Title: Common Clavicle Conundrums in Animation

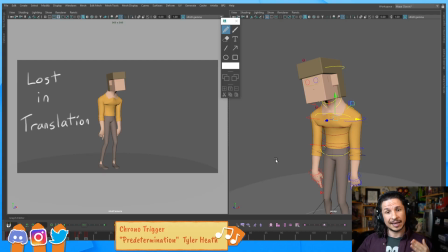1237s
What this means is that our clavicle has a circular range of motion. So as we move it, it doesn't just move straight up and down. If I was to pivot my hand here, you can see how the fingers, if I'm pivoting from the point, the fingers go closer to the head or closer to the body. It's not just doing this.
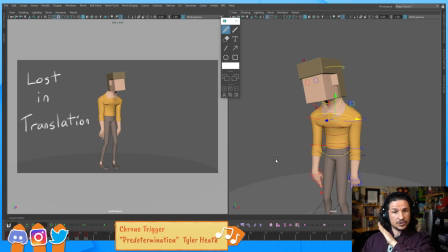1258s
It's rotating. So, if we translate, we're going to lose a little bit of that natural feeling of the motion. Things are not going to attach correctly. Now, is that a bad thing? Not really, as long as we use it smartly.
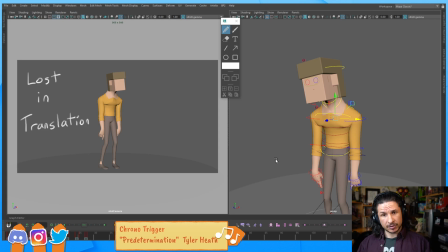1278s
So what I typically recommend, especially for people who are starting out, is start with the rotations first. Get as far as you can in a natural way with the rotations to start with. This way, you get that natural feeling of the clavicles.
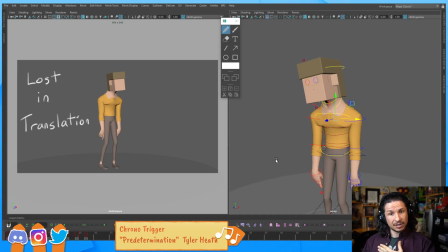1296s
Then, if you need to push it further, then you use the translations to exaggerate. Now, the reason this is important is if you only use translations, you start to run into issues like this, where we're trying to get this tired, saggy shoulders.
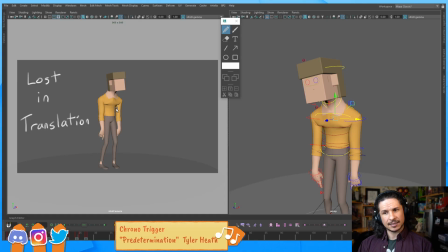1315s
But look at what's happening to his chest. See how his chest is imploding? Because I translated these clavicles down, it's causing the chest to basically implode on itself.
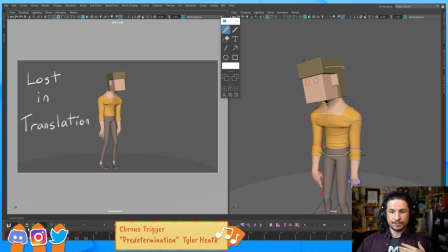1328s
The character doesn't have enough, or basically it's pushing the geometry in an unnatural way. So, how do we solve that? Well, like we said earlier,
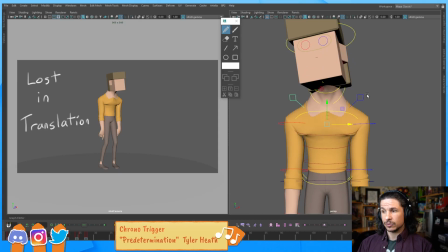1342s
let's just push the actual rotations first, then the translations.
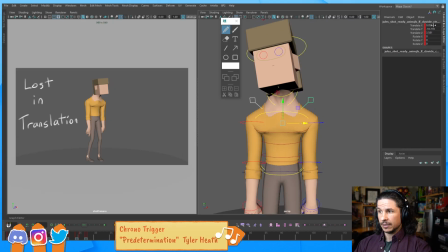1349s
So, you can see here, we've got all our translates. Let's zero those out. We get this pose here, which definitely doesn't look tired anymore. And instead, I'm going to rotate them. And see how far I can rotate them, and watch the angle of the shoulders and the shoulder joint.
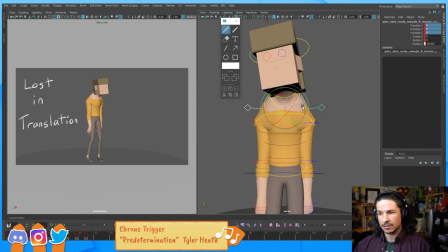1367s
See how eventually it starts to come inwards? How the shoulders get closer to the body? If we just translate down, see how those shoulders stay the exact same width.
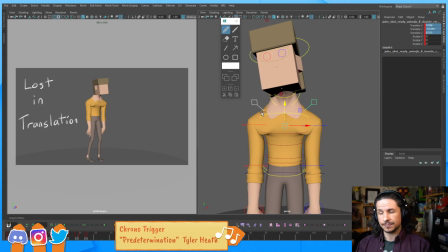1381s
That's unnatural. Our body doesn't work like that. So this is going to give us that natural motion. And then let's kind of sag them forward a little bit here. And see how that feels compared to that.
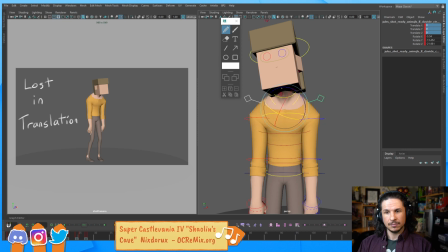1396s
The shoulders are at about the same level. Pretty close. But that feels natural. We get the natural curve of the body as well as the natural folding of the musculature
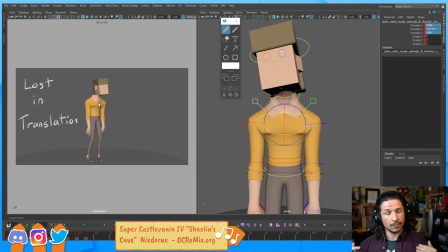1408s
versus the translation that crushes the body. Now, once again, does it mean we should avoid translation completely? No, not at all. It just means we have to be careful, and the translation should be used as a tool for exaggeration, but not used as our base building tool.
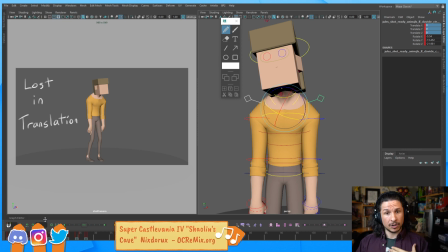1427s
It just doesn't create the natural motion. It's, for example, like our head. Do we translate the head or do we rotate the head? Well, you don't want to translate the head because then you're going to start getting stuff like that.
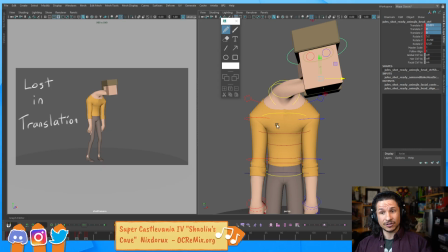1439s
Now, if you're doing a very exaggerated cartoon, yeah, that could work.
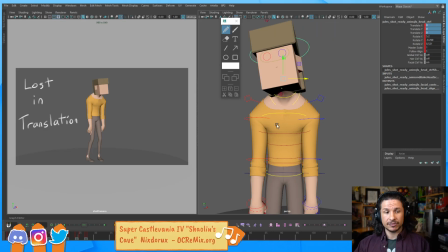1444s
Otherwise, you rotate the head because our head rotates in real life. So think of how the body moves in reality. Try to copy that first and then exaggerate. Okay.
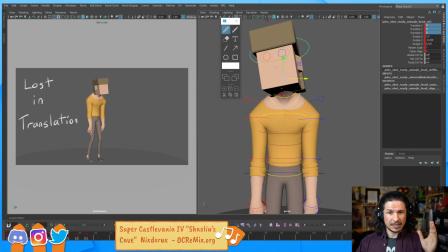1459s
So the translation issue. This is something I see a lot in student work where they'll translate more than they rotate. Just watch out for that. The next common issue that I tend to see, and Johan, thank you. And Tara, thank you as well.
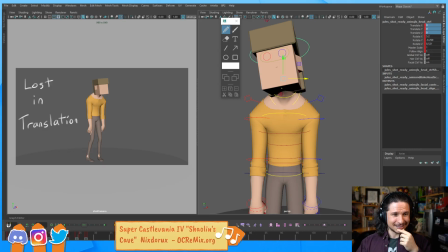1480s
As soon as you guys posted that, it's like my lips are starting to get really dry.
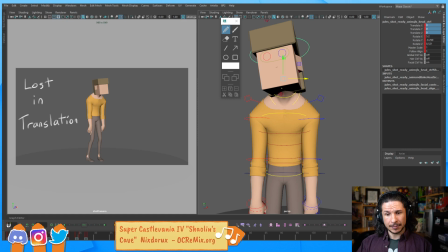1486s
So let's go to the next common issue that I tend to see. Relax.
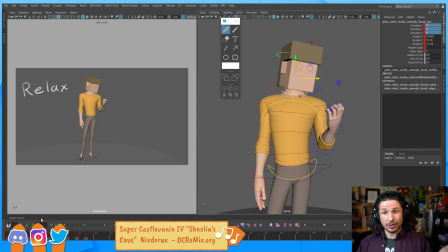1492s
A lot of people just don't relax their clavicles by default. And it makes for very uninteresting poses. If you want a character to feel natural, look at the angle that the shoulders create.
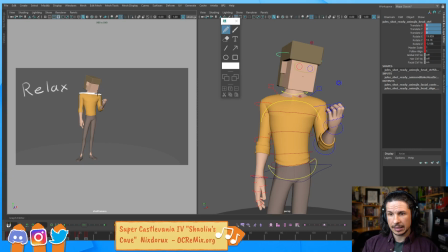1510s
If we look at the pose right now and kind of look at from shoulder to shoulder, it creates this flat line. And if we look at the outline of the shoulder, it's kind of just that shape right there.
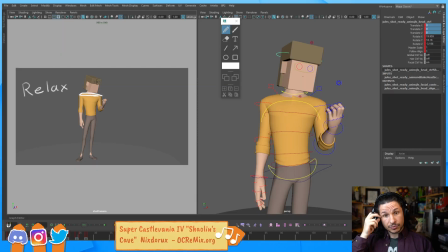1526s
It's just basically flat. Most rigs are made like this by default. And this is because they are in a default T or A pose when they come in. Now, if we look at natural shoulders and look at the end point of your shoulder and then the point on your neck. So let's actually kind of look here. You see it a little bit better with t-shirts. See how low the shoulder is compared to the t-shirt point here? Right there? How low that is? That creates a triangular shape over your shoulders. You straight line here, it comes down there, and then the shoulders go up at an angle. That is a relaxed state for your shoulders. If you don't do this, what ends up happening is your rigs look like they're like this the whole time, with the shoulders flat, and it creates this very awkward, like nervous feeling to them, where they're always stressed. So even if the shoulders shouldn't really be doing anything, and you're, oh, I've posed them out enough, keep in mind that if you want to relax them, relaxed is quite a bit lower. It's hanging down. Your arm is dragging the clavicle down.
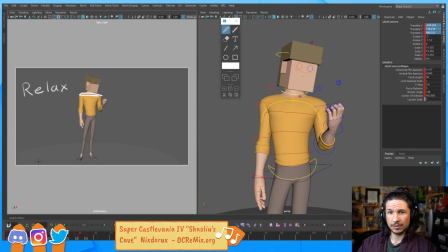1599s
So what this means is that if we want to relax this character and we actually want them to feel like there's a more natural feeling in their body,
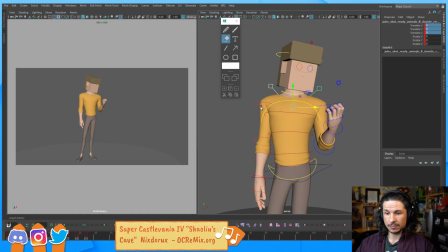1617s
well, let's just rotate those down. So we're just going to go, whoop, look at that. Doesn't that feel more natural? Doesn't that feel relaxed? We're starting to get that triangular shape.
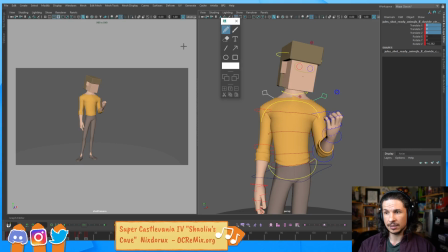1634s
If we go to corner, from corner to corner on the shoulder here, from here to here, and then up the shoulder, that nice triangular shape. This is what gets your characters to feel relaxed and like they are a natural human being.
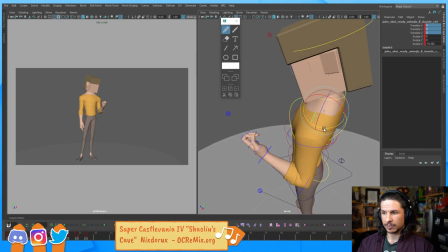1653s
If you're not relaxing your shoulders, and then this one probably go forward a little bit, just a little.
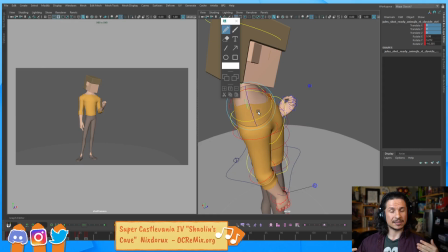1660s
If you're not relaxing those shoulders, especially I see this a lot in vanilla walks where a character is walking forward, but their shoulders feel like they're super tense and they have to go to the washroom really bad, and they're just trying to get there super quick. It just doesn't look good. It doesn't look interesting. So relax the shoulders.
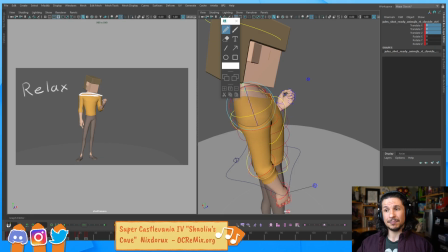1679s
It's very simple, and it makes a big difference in the end result. So if we kind of look here to here, you really feel that difference in the character. And Sylvia, hello, how's it going? So relax the character.
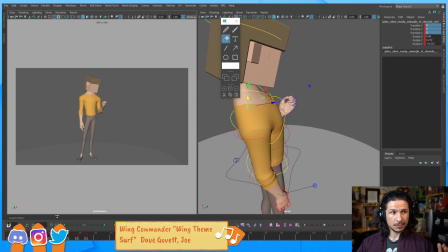1698s
Next issue I tend to run into a lot when I look at people's work, flatlining.
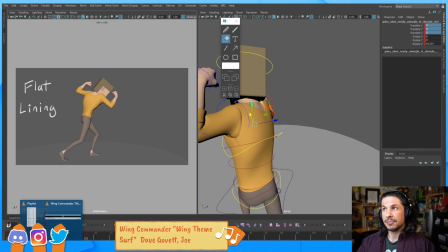1706s
So flatlining is an issue that usually comes up when people are trying to do this very dynamic pose, and then they push the shoulders and they push them to a point
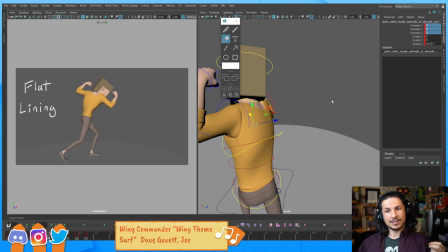1722s
where they've lost the dynamic feeling of the pose.